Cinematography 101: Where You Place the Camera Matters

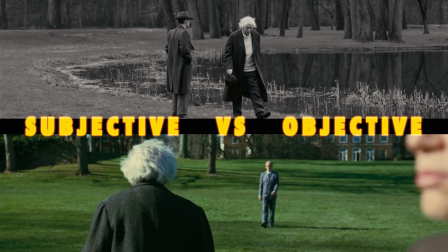0s
Subjective versus objective perspective is something I've been thinking about a lot lately,
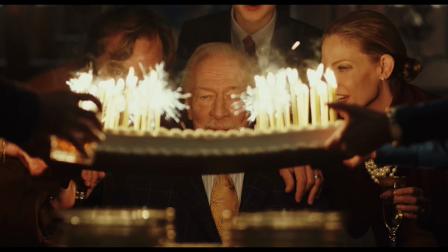5s
and it's something I'm always thinking about when planning my coverage for any project.
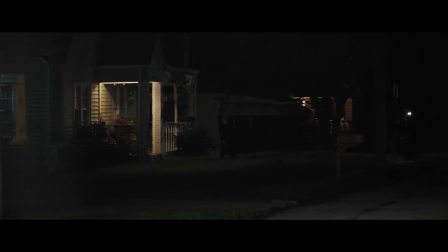9s
These are two different approaches that will radically change how any given moment is experienced by the audience.
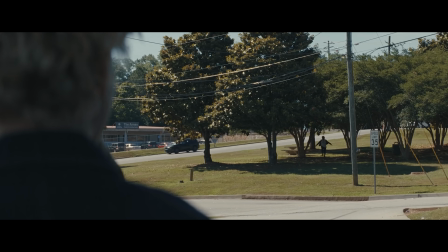15s
It's the difference between seeing the events as an objective spectator or being inside, feeling the subjective force of the moment. So I want to take a look at the differences, how I've been thinking about them, and at the end I'm going to give my recipe for getting the right coverage for any scene every time.
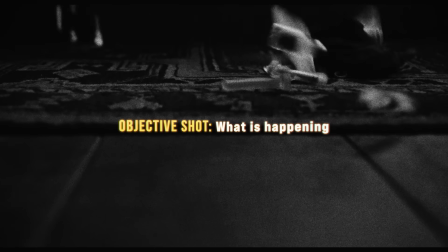29s
To make it simple, an objective shot shows you what's happening, clear and neutral. A subjective shot tells you how to feel about it, similar to music.
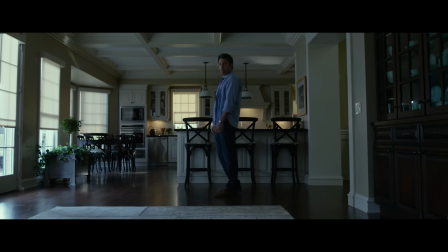37s
Music can tell the audience how to feel about what they're watching, so much so that it can be overdone, with the music's hand getting too heavy,
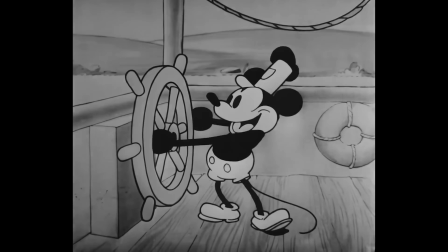43s
which some call Mickey Mouse, which comes from the early days of Disney when every action Mickey made was supported by music.
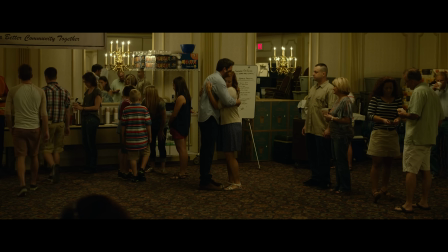50s
The difference between objective and subjective can be as simple as frame size and depth of field.
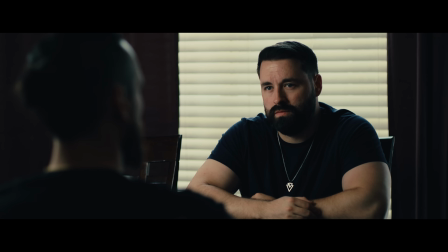55s
For instance, if I have these two characters talking, Josh is in the power position, Justin feeling inferior,
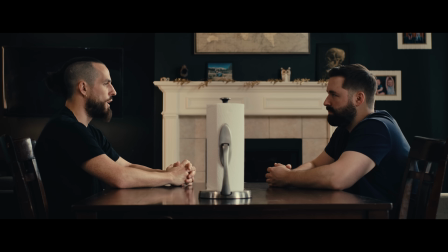60s
an objective way to handle this would be in a two-shot, a bit wider, with deep depth of field.
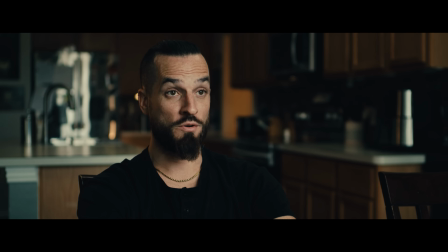65s
And if I cut in, I'm keeping both characters in the same sort of framing.
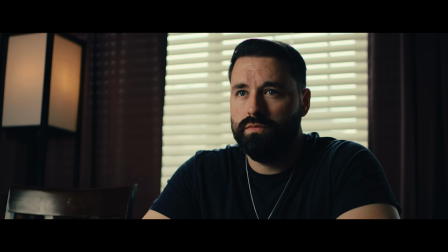69s
But if I wanted to get subjective, I can place the camera a bit lower on Josh, and when I come to Justin, I can be tighter and a bit higher.
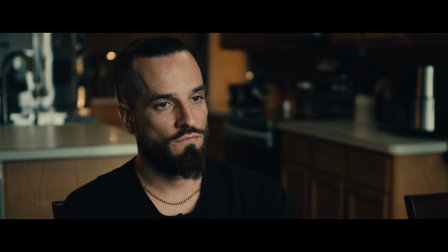77s
When the scene gets to the height of Justin feeling inferior, I can move in with shallow depth of field and even higher angle.
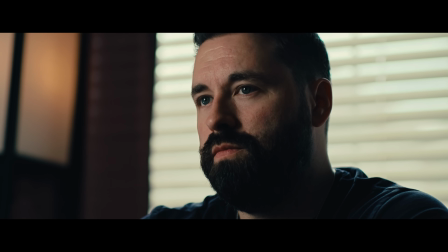84s
The low angle makes Josh larger in frame, and the high angle makes us look down at Justin. Again, that's a very simple and kind of obvious example, but it can get far more complex, pulling every element in to deepen that emotional immersion.
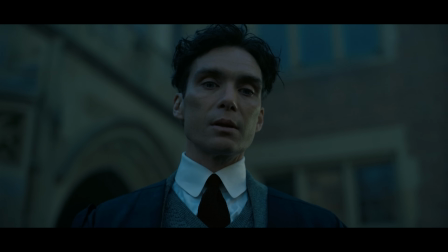96s
Oppenheimer is an incredible example of that and of subjective filmmaking in general. Now let's pause for a second. This isn't a video essay. I don't do those, and the reason I don't is, and this is on topic, art is massively subjective.
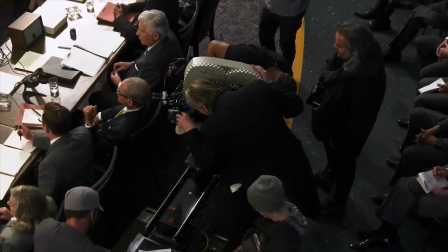110s
Why a filmmaker chose something and even how a viewer responds to that is a very subjective act and not entirely possible to capture in any objective body.
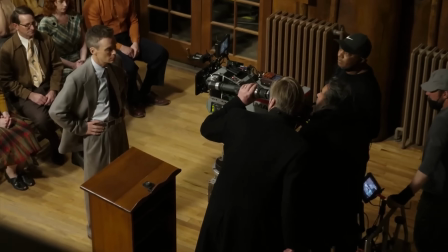119s
So what we're talking about here is how I see things as a director myself.
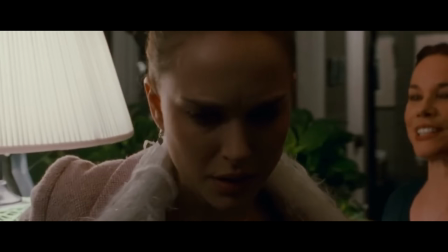123s
And since we are disclaimering, a shot isn't entirely subjective or objective either,
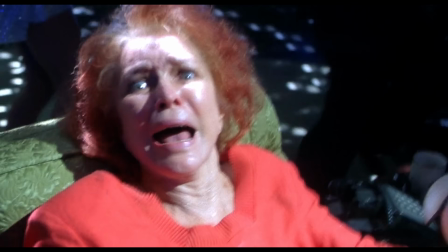128s
but more of a range between those two things, since it's maybe not possible to have an entirely objective shot.
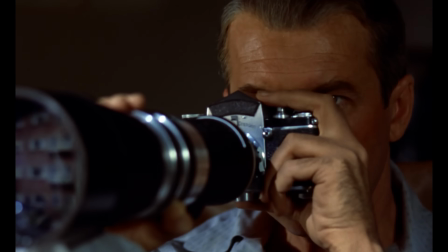135s
So we're really talking about how much you turn the volume up on subjectivity or not. But back to Nolan.
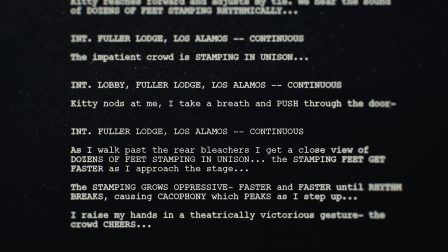140s
This film is so subjective that Nolan wrote the entire script in first person, using I throughout, as if Oppenheimer was the one telling you the story.
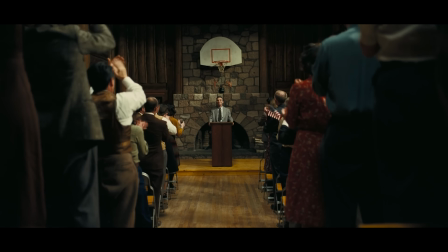148s
And this scene in the second half of the film is both my favorite and a perfect example.
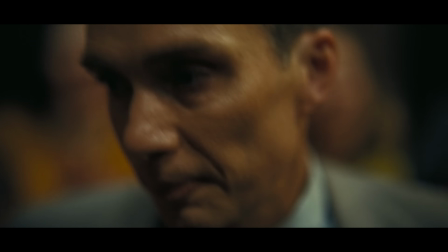153s
Nolan really makes us feel this moment.
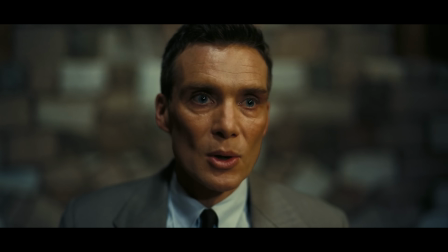156s
And like I said before, it's not only the framing, it's what's inside it, like the flickering background, the intensely shallow focus, the overexposed moments.
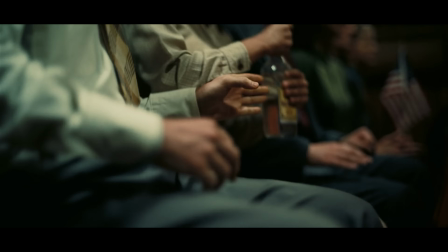164s
It's also heavily in the sound, which I think sound can force subjectivity even more, but that's an episode for another day.
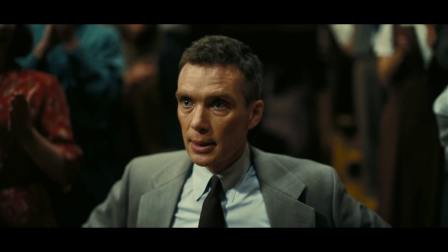170s
But every element is pushing this into a highly subjective world. Imagine this moment shot more objectively.
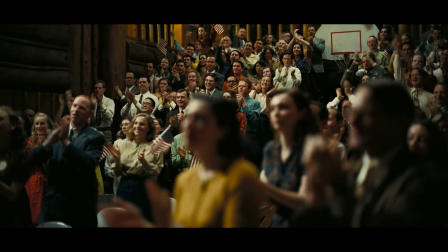177s
Still a great scene, but you'd be one of the people in the stands watching it unfold and making your own judgments.
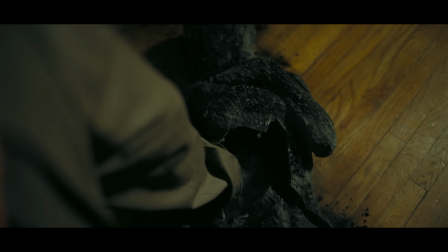182s
Instead, Nolan turned his celebratory speech into an anxiety-ridden moment of horror by putting us inside the character's mind.
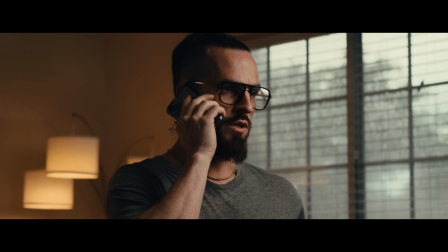190s
We could pull this back to simplicity with, say, a character suddenly getting a jolt of pain in their head.
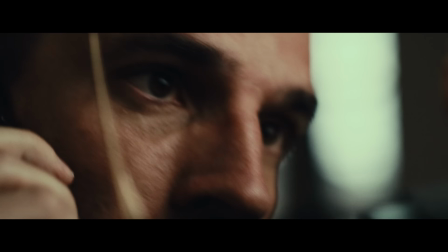196s
We could shoot it like this, detached, or we could snap in, use shallow focus and a tight frame to bring the viewer into his experience.
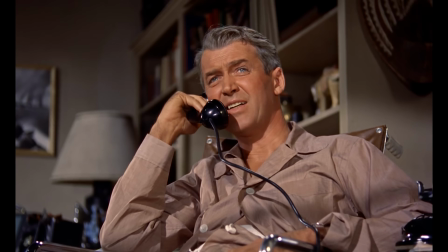203s
And of course, it's not just close-ups that will do this. Like POV shots, it's one of the many tools that can help you in achieving that result.
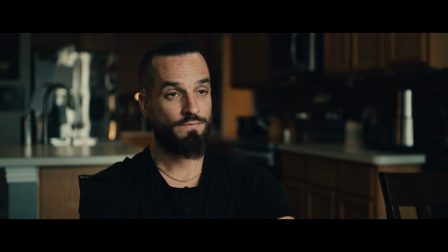210s
And actually, speaking of tools, the shots we just showed and the ones coming up have all been shot with these lenses.
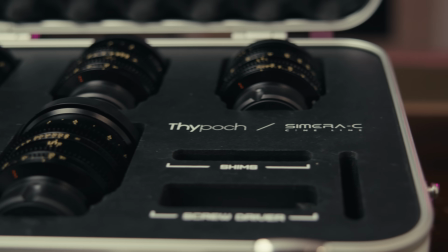216s
These are the Cymaris C Cine Primes from Thighpoc, today's sponsor. And these are really nice lenses with a great image.
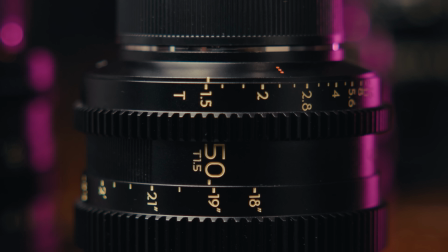222s
I have the 16, 21, 28, 35, 50, and 75, and they're all crazy fast at t1.5, except for the 16, which is 1.9.
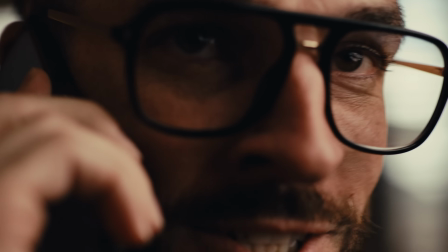231s
But that 1.5 is really helpful when we're trying to get that extreme shallow depth of field with some of these shots.
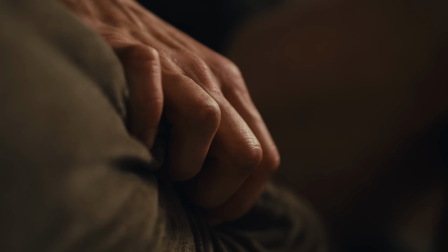237s
And of course, that is a massive benefit for low light too.
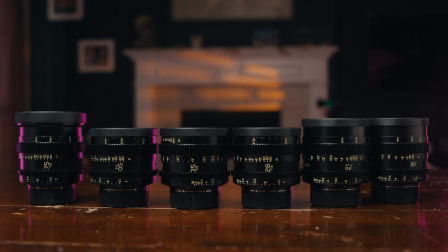240s
They're really small lenses, making them nice and light at between 380 and 470 grams per lens, which is roughly half the weight of most cinema lenses.